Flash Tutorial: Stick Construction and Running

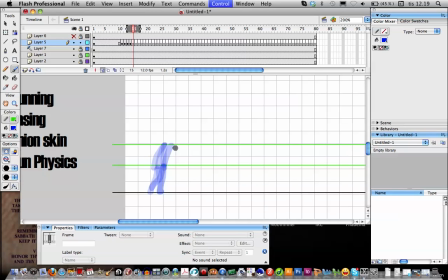So that's how you get him to start running, and the first step of his run shouldn't be like a big leap, because he hasn't gotten a lot of speed yet. So it starts off with just
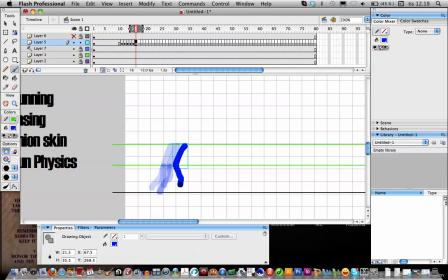a little tiny, not that tiny. This is why I use this thing here called object drawing.
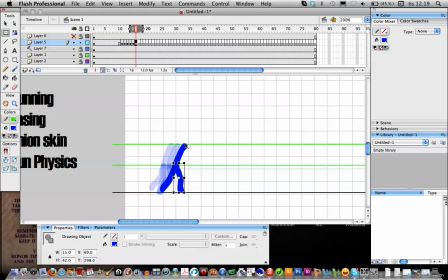So if I only mess up one body part but I'm happy with the rest, I can simply change that one. So he makes a little skip as his first step.
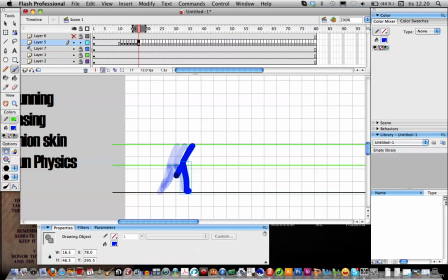Like that. And now he starts to accelerate a little more.
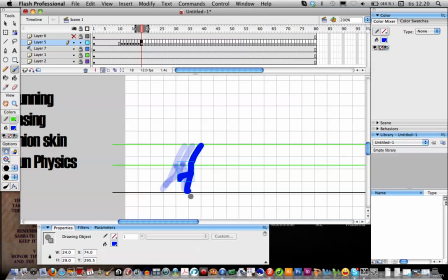See how the distance keep increasing for each frame? That's how he accelerates in speed.
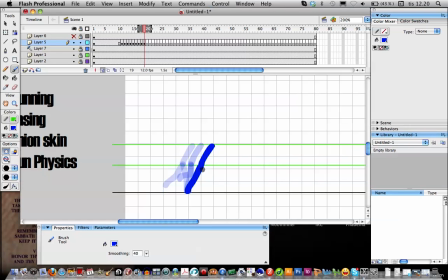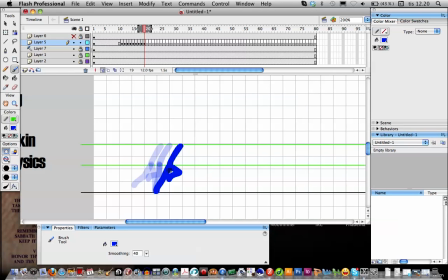And this is a way of getting his body to jump forward, is to launch his leg ahead of him to add some extra force to make his body launch up in the air.
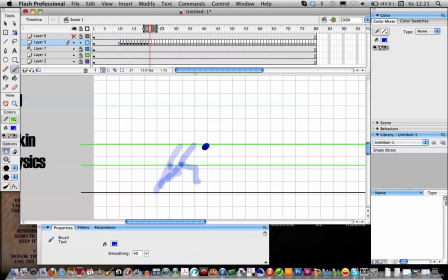And launch forward.
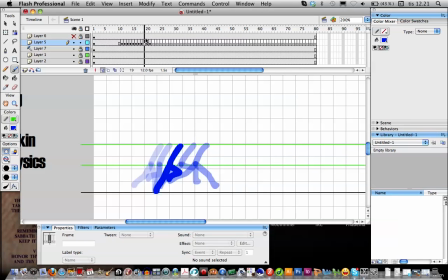now his leap is a lot bigger than it was on the first leap. It was just a little skip, and now it's a jump. I'm not happy with that leg. I'll try to redraw it. Not that.
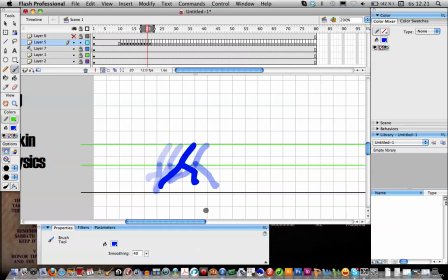Like that, maybe. And then he lands on a somewhat straight leg.
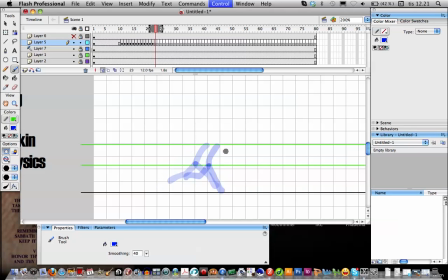The leg bends as he breaks the little tiny fall, and he prepares for his next step.
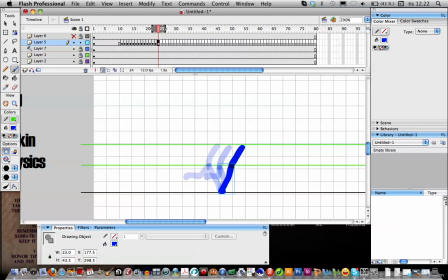Like that. And then you just continue from there.
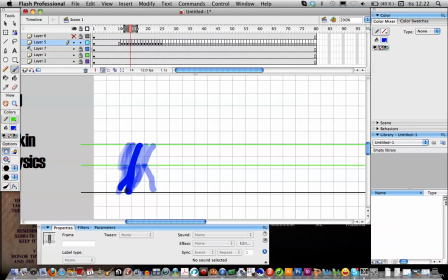And the way I do it is I add the body and the legs first, and then I get back to adding the arms.
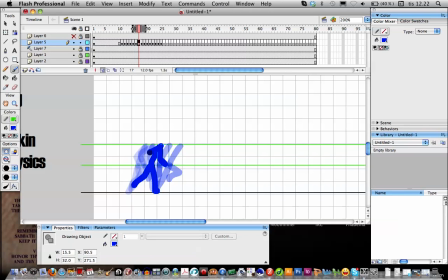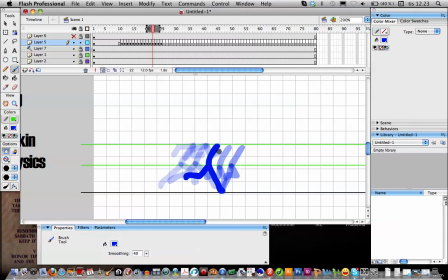Rushing this a bit, but I can't make this video too long.
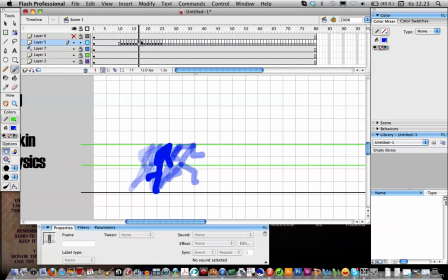My arms resize a bit at times, but see, that looks decent.